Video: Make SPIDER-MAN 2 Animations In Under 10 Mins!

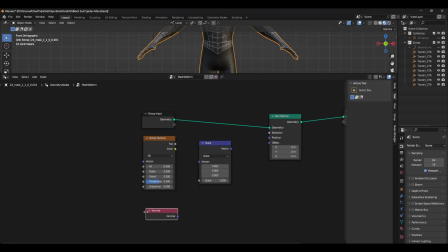(4:08)
Set this node to scale, and in the vector input, add a normal node. And in the scale input, connect the factor of the noise texture. Duplicate the math node and connect both vectors together and the output vector to the offset.
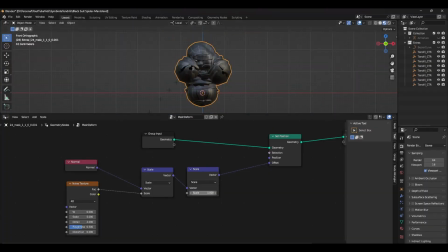(4:19)
You can now see that the noise is deforming our mesh. And to change the scale of this, just adjust the scale value or the noise texture. To be able to control which areas of the mesh are affected by this noise, we need to create a sphere. Drag and drop that sphere into the geometry nodes window and set that object info node to relative. Next, create a geometry proximity node as well as a sample nearest surface node. Set the operation of the sample nearest surface node to vector and connect up the geometry. In the sample nearest surface node, add a normal node to the sample position input. Next, add a math node and set it to subtract. Connect the position output to the second vector input and in the first input, add the position node. Duplicate the vector math node and change the operation to dot product. Connect the output vector and the sample nearest surface values to the vector inputs.
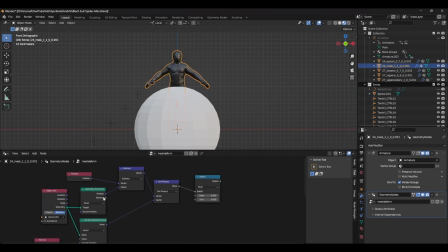(5:10)
Finally, add a switch node, set it to float, and connect the dot product output to the switch input, and connect the geometry proximity distance to the false input.
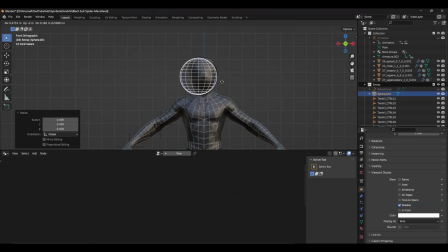(5:18)
Make sure to add this geometry node setup to any of the other loose parts of your mesh, and you're done. You can now animate this in conjunction with the symbiote tentacles appearing. Speaking of animation, it's now time to move on to step 3, which is animation. For the animation, I gathered as much reference images as I could find on Spider-Man's poses, and then I started with the blocking.
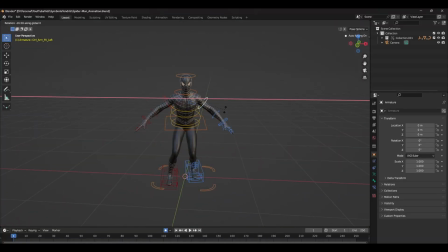(5:38)
Think of these poses as the main points of action in your animation. With this first pose, I try and keep him grounded by having his center of gravity aligned between his feet. I also wanted this pose to look like he's ready for combat. The next pose was anticipating the jump.
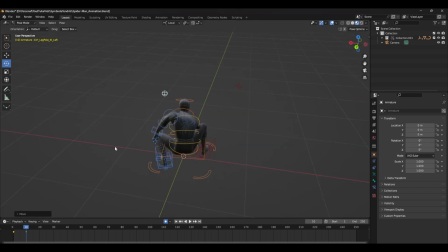(5:55)
I wanted to keep him as low as possible, as if he's building up lots of energy to jump up as high as he can. All the while thinking about how Spider-Man would pose, given how athletic he is. I'm trying to keep these poses fairly loose and block out the motion fairly quickly.
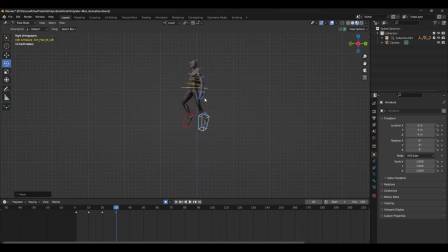(6:10)
I try not to spend too long on one pose because I can always go back later and adjust it. As long as it gives the idea of the general motion, I'm happy with the first path. Next pose is the anticipation, before he shoots out the Venom symbiote.
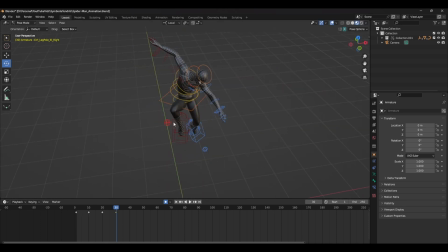(6:23)
I want this pose to look as athletic and dynamic as possible. The stretching out the limbs and curling the body really shows off his athleticism. Next is the concept, the pose in which Spidey picks up the object with the symbiote, having his arm stretched out as far as possible,
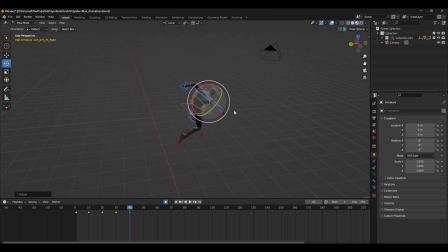(6:40)
also while having the opposite side wound up as it's ready to move in the opposite direction.
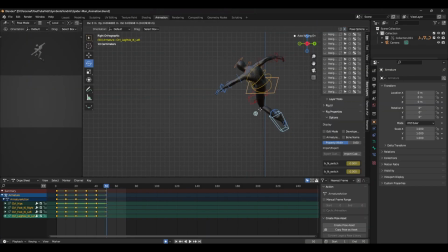(6:45)
Then it's the grab. This is essentially a mirrored pose of the concept, with just a little bit of tweaking to the limbs and the fingers too. Mirroring poses is such an easy way to block out complex animations like these, and it really helps you save that precious time. And last up is the final pose, which is slamming into the ground.
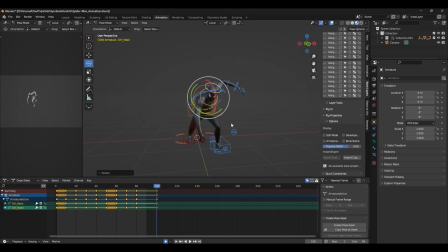(7:05)
With this pose, you really want to emphasize the impact, so pushing the center of gravity control and curling up that spine really sells this action.
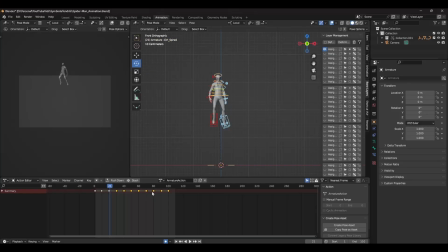(7:14)
With these poses blocked out, I started to adjust the keyframes to get a better sense of the timing. When I was happy with that, I moved on to blocking plus. This is just a fancier version of blocking, where we push the poses a little bit more and add in some more in-between frames,
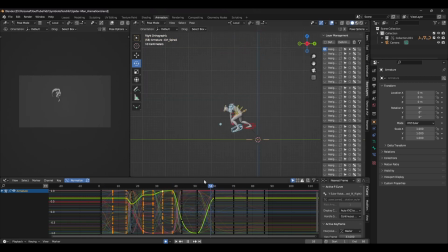(7:28)
such as adding a slight hold on the anticipations and tightening up the timing on the fast-moving sections of the animation. This phase is all about tying the key poses together and directing how you want the animation to work. The longer you spend on this phase of animation, the easier it will become later down the road. Now that we have a rough idea of the timing, it's time to start adding in the effects we made earlier.
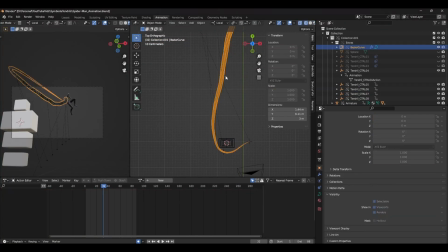(7:50)
This is where we can really see the whole animation come together.
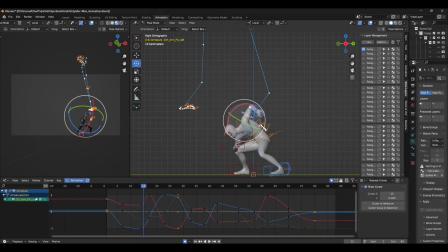(7:55)
Finally, I check all the arcs using a motion path tool, polishing up bits and pieces to finalize the animation. And with the animation and effects combined, here's the final result. Let me know in the comments how you think this turned out. And if you enjoyed this video, give me a like and subscribe if you want to see more animations in Blender.